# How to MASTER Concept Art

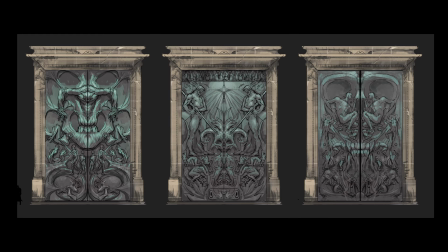I ended up doing a couple of variations and decided on this gate as the one I was the most excited about.
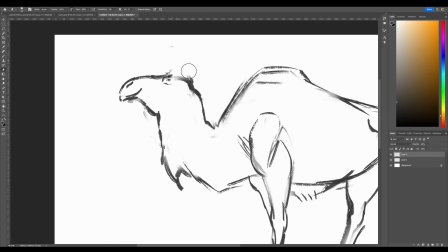And very similar to the gate, we have these travelers riding desert creatures that also need to be made in 3D.
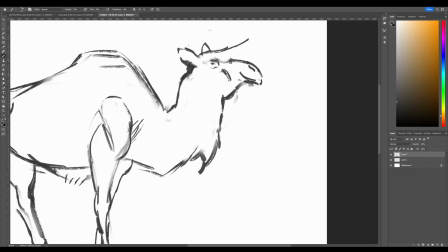And to help that execution process, I decided to sketch them out as well.
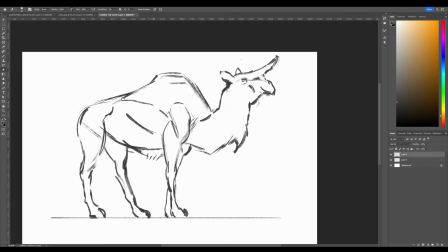It started with the desert creatures, which essentially ended up becoming something camel-like, but with a horn.
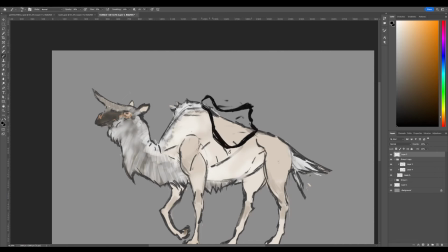I then looked a lot at camel riders and the gear they use.
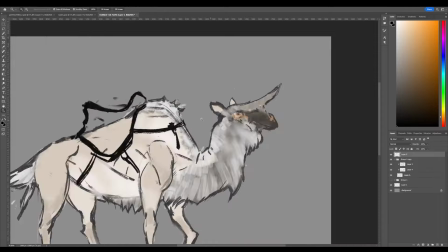I learned a lot about how the creatures are actually mounted, something I really benefited from as I went into the actual sculpting and modeling process.
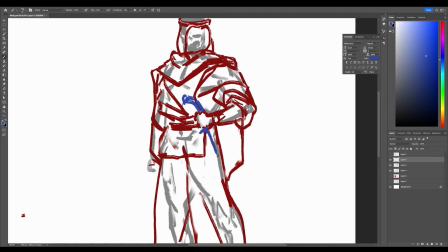I also did a full character concept for the characters, nothing very elaborate,
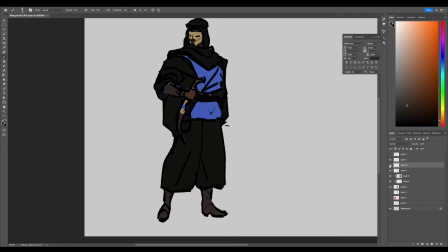but a good foundation and reference to build from in 3D.
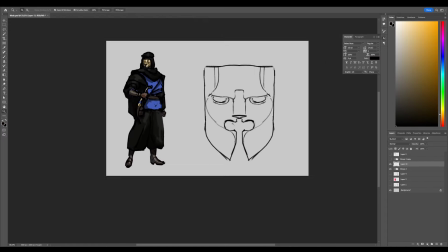I imagined these riders as mysterious alchemists and found it appropriate to give them a golden mask to make them seem more mystical.
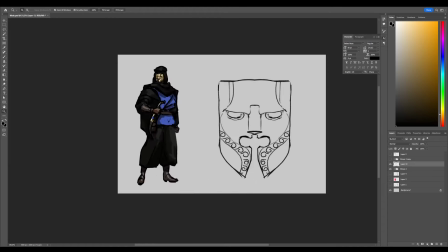And I kind of decided that the mask was a more crucial and essential part of the design,
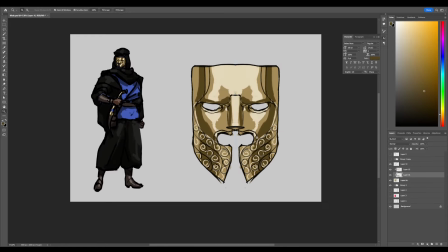so I sketched that one out specifically to have a solid reference, just like the gate.
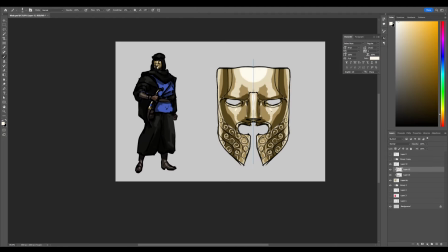And then when I have all my ideas somewhat concrete, either in my head or as a sketch, I can confidently move into 3D to begin the next part. I think for me it makes sense to start with the most essential thing for the project, and in this case I think that would be the gate.
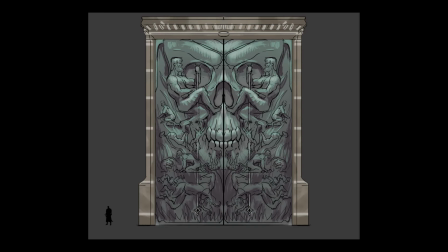However, looking at the design of the gate, it's going to require a lot of people, and there are many ways of going about this.
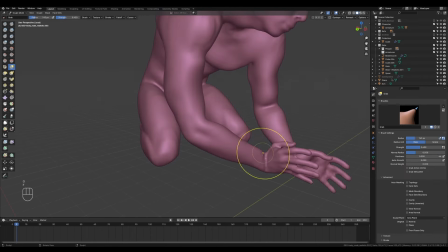We could sculpt everything, but that sounds like it would be way too much time. And we're doing concept art, so speed is usually a part of the equation. Instead,
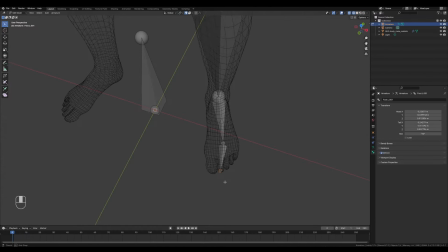I was hoping to hit two birds with one stone and decided to rig a human base model. By rigging a human base model, I could use it to pose a bunch of characters and then sculpt on top of them.
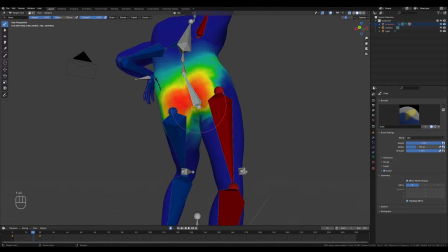And then later on, I could use that same rig as the base for our characters, which felt quite neat.
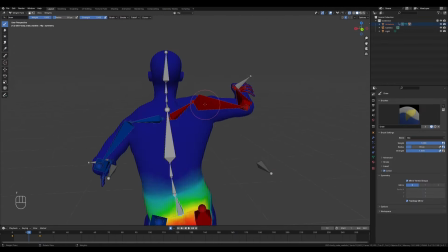When I had a rigged character, it was very easy to block out the big parts of the gate.
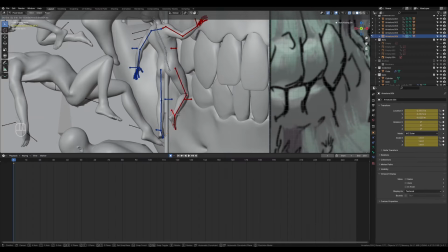And in addition to that, I also morphed a skull into the design and other details here and there.
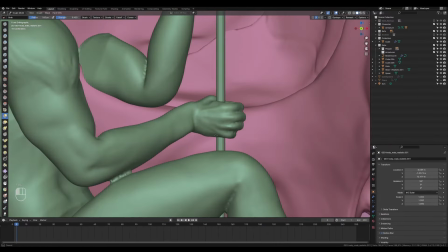When I have all that, I can essentially sculpt on top of everything to give it character.
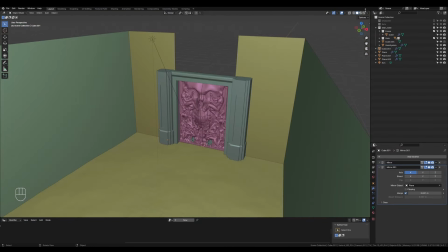After I had the gate, I quickly created a simple frame and gave it some simple textures and shaders.
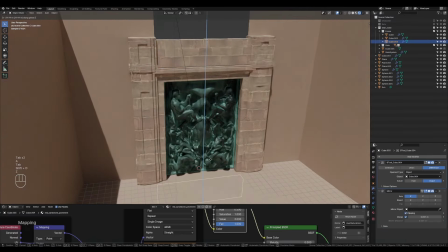I'm kind of glancing over how I made the gate here, but there's actually a lot of steps involved in creating the gate itself, a lot of different techniques, which all is detailed in the course,
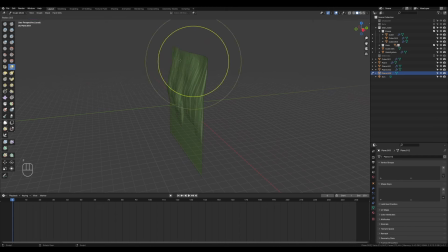of course. But after this, I went into creating some simple cliff walls around the gate itself.
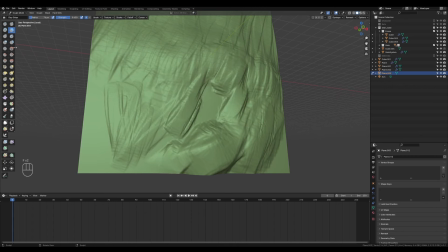And here I actually used sculpting instead. And I think this process actually is pretty interesting.
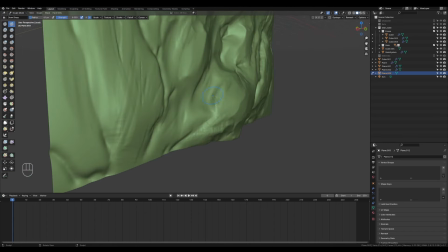Whilst you could use a lot of scans, pre-made cliff assets from libraries like Megascans and so on, more and more I avoid doing that.
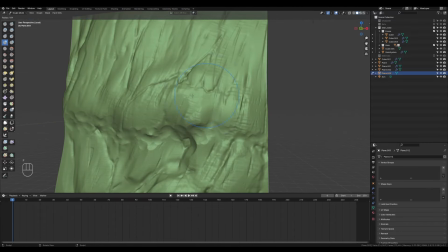Sometimes for me it has created an over-reliance on good scans to make nice looking environments,
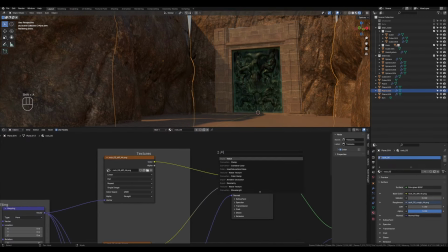and I'm also cheating myself out on developing good skills to actually make assets on my own.
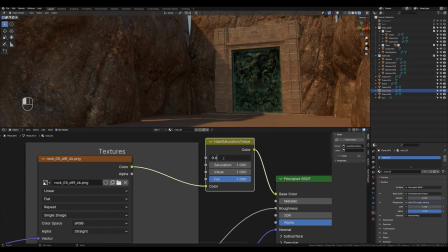And if ever I needed to make something custom or stylized, then scans wouldn't really get me that far.
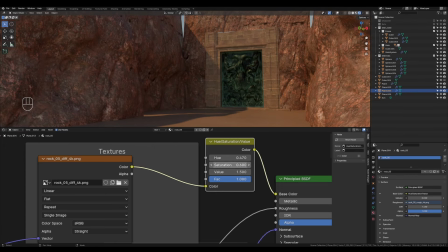And therefore I think this approach really works for me because I like working across a multitude of subjects and styles.
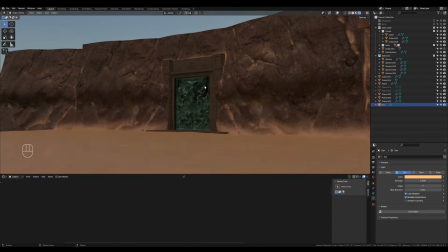However, if you know you are going to be working on a project set in the desert of Utah or something similar, then use the scans.
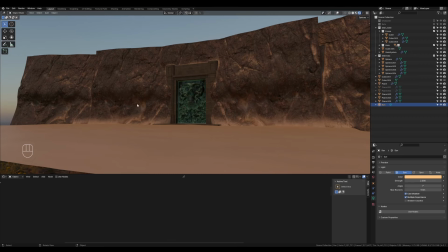It will, you know, speed up your workflow immensely. Just don't make yourself over-reliant, I would say.
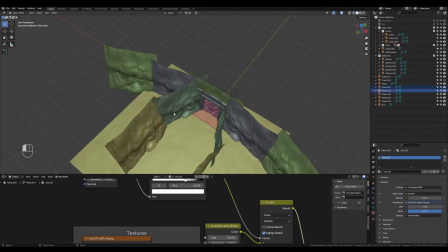At this point, I was trying to develop a feel for what the right place was for the concept.
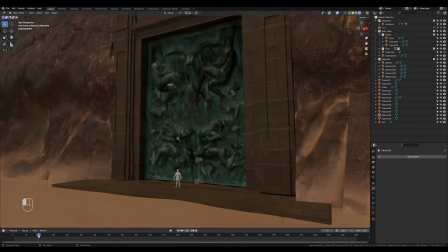I was juggling between a corridor and a wall, but ended up going with the idea of a wall, as it just seemed more imposing somehow.
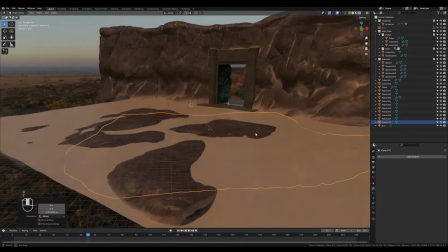Once I had a little bit of the environment developed, I wanted to move into doing the characters.
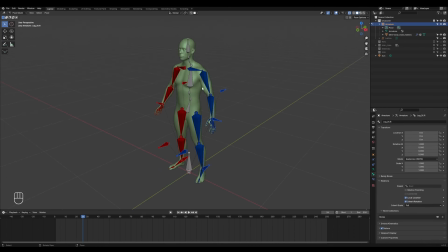For the character, I reused the rig I made for the gate, and since the character had very baggy clothes,
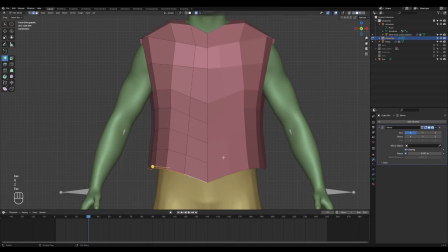I decided to simulate all the clothing by creating simple clothing and then just letting it fall.
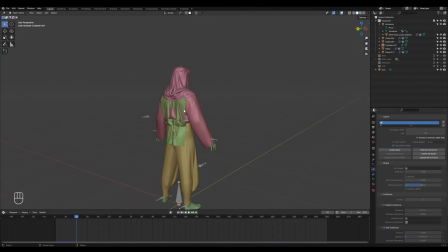Blender is not as good as Marvelous Designer for tasks like this, but if you play around with it a bit,
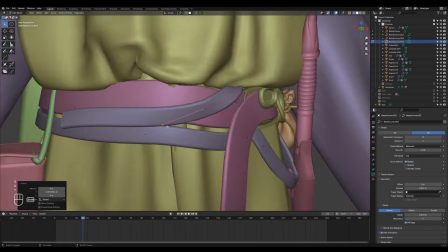you can get some neat results, I think, especially in combination with the cloth sim brushes in sculpt mode,
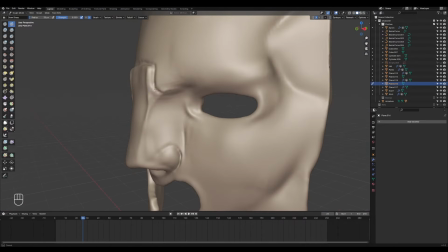but I will show you that a little bit later. I also used sculpting to create the mask to get that handcrafted feel, and then I went to Polyhaven to gather textures to use for everything.
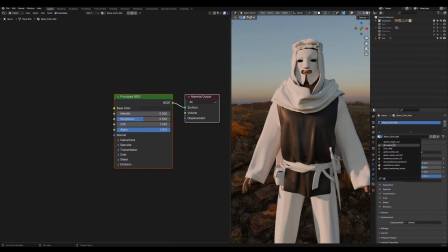Nothing very complicated to place here.